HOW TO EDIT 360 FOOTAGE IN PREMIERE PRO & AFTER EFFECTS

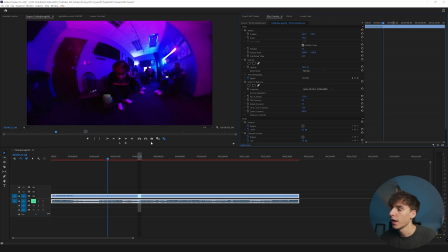(8:20)
And this technique I'm going to be showing you here is kind of how to keep the subject in focus and kind of just track him throughout. So to do that, let's go ahead and keyframe all of these different options here and set our subject wherever we want to start off at.
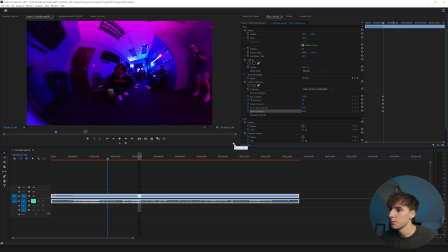(8:37)
Let's go ahead and make it a little bit wider here. If you go ahead and go to this button editor and add the safe margins option and drag that in, if you click that, you can kind of see what's more centered and it makes it a little easier to center your subject. I'm going to go ahead and do that. And that looks good to me.
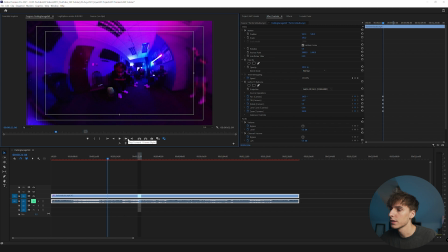(8:57)
And then let's go like 20 frames to the right. So I'm just going to hold shift on my keyboard and click four times. 1, 2, 3, 4. That's just skipping five frames at a time. And then let's go ahead and center our subject again.
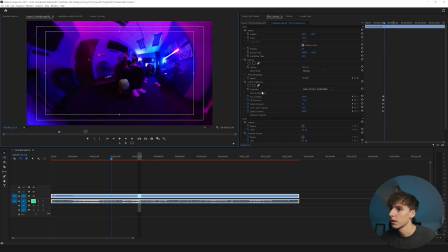(9:11)
And then again, 20 frames to the right. 1, 2, 3, 4. And let's center our subject again. 1, 2, 3, 4. Center him again. 1, 2, 3, 4. 1, 2, 3, 4. 1, 2, 3, 4.
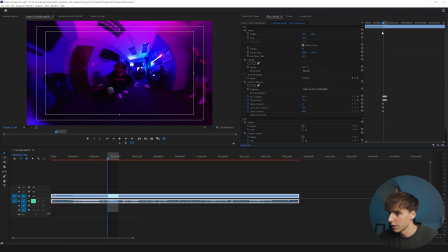(9:26)
And then for right now, I'm going to just stop at however many frames I did, and we can render that out and see what it looks like. And then once you do that, you can see what that looks like. You can see that since I'm holding the camera in this footage, you can kind of see my leg, so we can crop in for that,
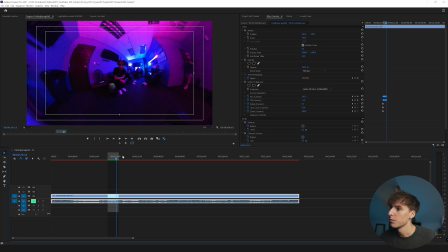(9:42)
and also a little bit of the stick that I was recording with. But before we do that, let's go ahead and highlight all of those keyframes and just click Bezier. It's going to make it a little smoother of motion, and we can render that out and see what that looks like. Now that's a little smoother, and I'm going to go ahead and keyframe the zoom just to zoom in a bit.
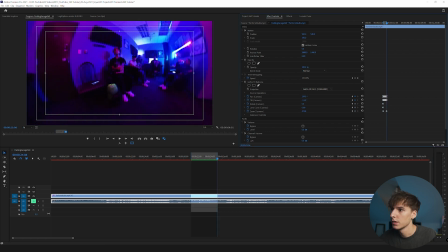(10:00)
So at the end, let's have it just zoom in to maybe 50 or something, so it zooms into him throughout. But let's also go ahead and where he kind of flips off the camera, this motion right here, we can add a little bit of extra zoom to that just to emphasize that motion.
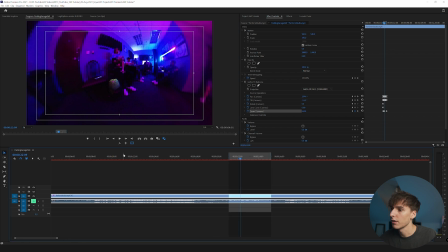(10:19)
And this is something that you can do. It's kind of a technique that a lot of people do just to emphasize a motion. So what I went ahead and did is keyframed right at the start of where he kind of starts bringing his hands up. And let's go right to where he finishes. So right there, and just zoom in a bit.
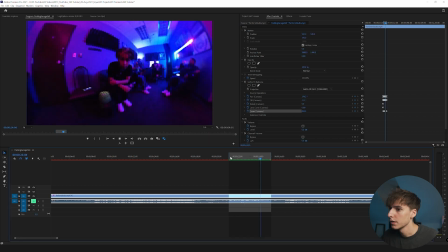(10:35)
Let's go ahead and render that out and see what that looks like. And that's looking pretty cool, honestly. I think there's a lot of different stuff that you can do, keyframing a motion, just tracking to the subject, tracking to different objects in your footage. And then you can go through, rotoscope out this stuff, add different effects on.
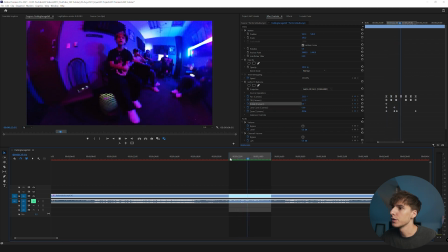(10:50)
And I think, yeah, that's pretty much just a few different techniques that I would use when editing 360 footage. Like I said, I just wanted to show you guys the basics on how to edit 360 footage, how to keyframe, and all these different things.
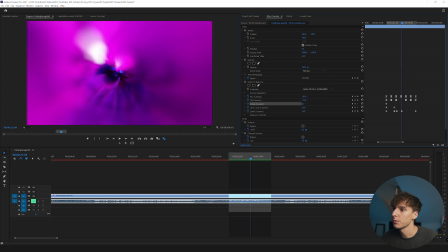(11:02)
It really just comes down to as creative as you want it to be. You can go ahead and play around with, you can see how if you zoom all the way out and zoom in, you can get some cool looks.
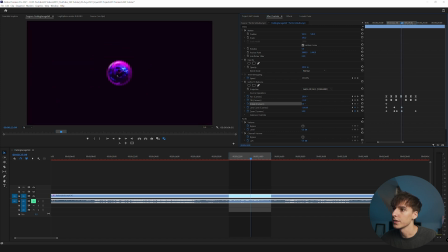(11:10)
Or if you change the lens curvature, you can get this sphere looking ball, kind of match the fisheye. There's just so much you can do with all these keyframes.
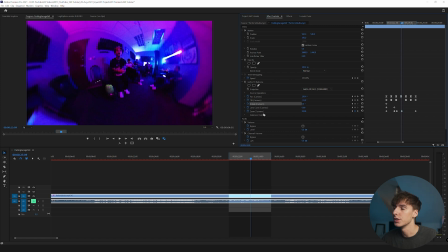(11:18)
So just play around, make it your own, kind of see what you can do with the footage and how to make it unique and stand out compared to other people's. And that's why I really like 360 footage, is because you can shoot it one way. Obviously for the contest, I shot it one specific way,
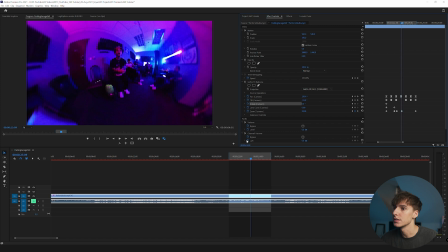(11:31)
and there's going to be so many different ways it's used and edited because of how many different keyframes and techniques that you can use while editing 360 footage. But yeah, guys, that's pretty much all I got for you guys in this one. If you made it all the way to the end, like always, I do appreciate you. If you haven't already, like, comment, subscribe, do all that YouTube stuff. If you wanted some 360 footage to practice on, you can go ahead and click the link in the description. It's my music video editing contest. There's some free footage to practice on, as well as you can enter the contest. Follow me on all social medias. I'll have them linked down below.
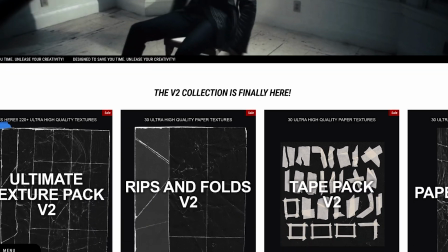(11:58)
And if you wanted to support the channel, you could check out my website, briandelmata.com, for some packs and presets. But yeah, guys, that's pretty much all I got for you guys in this one.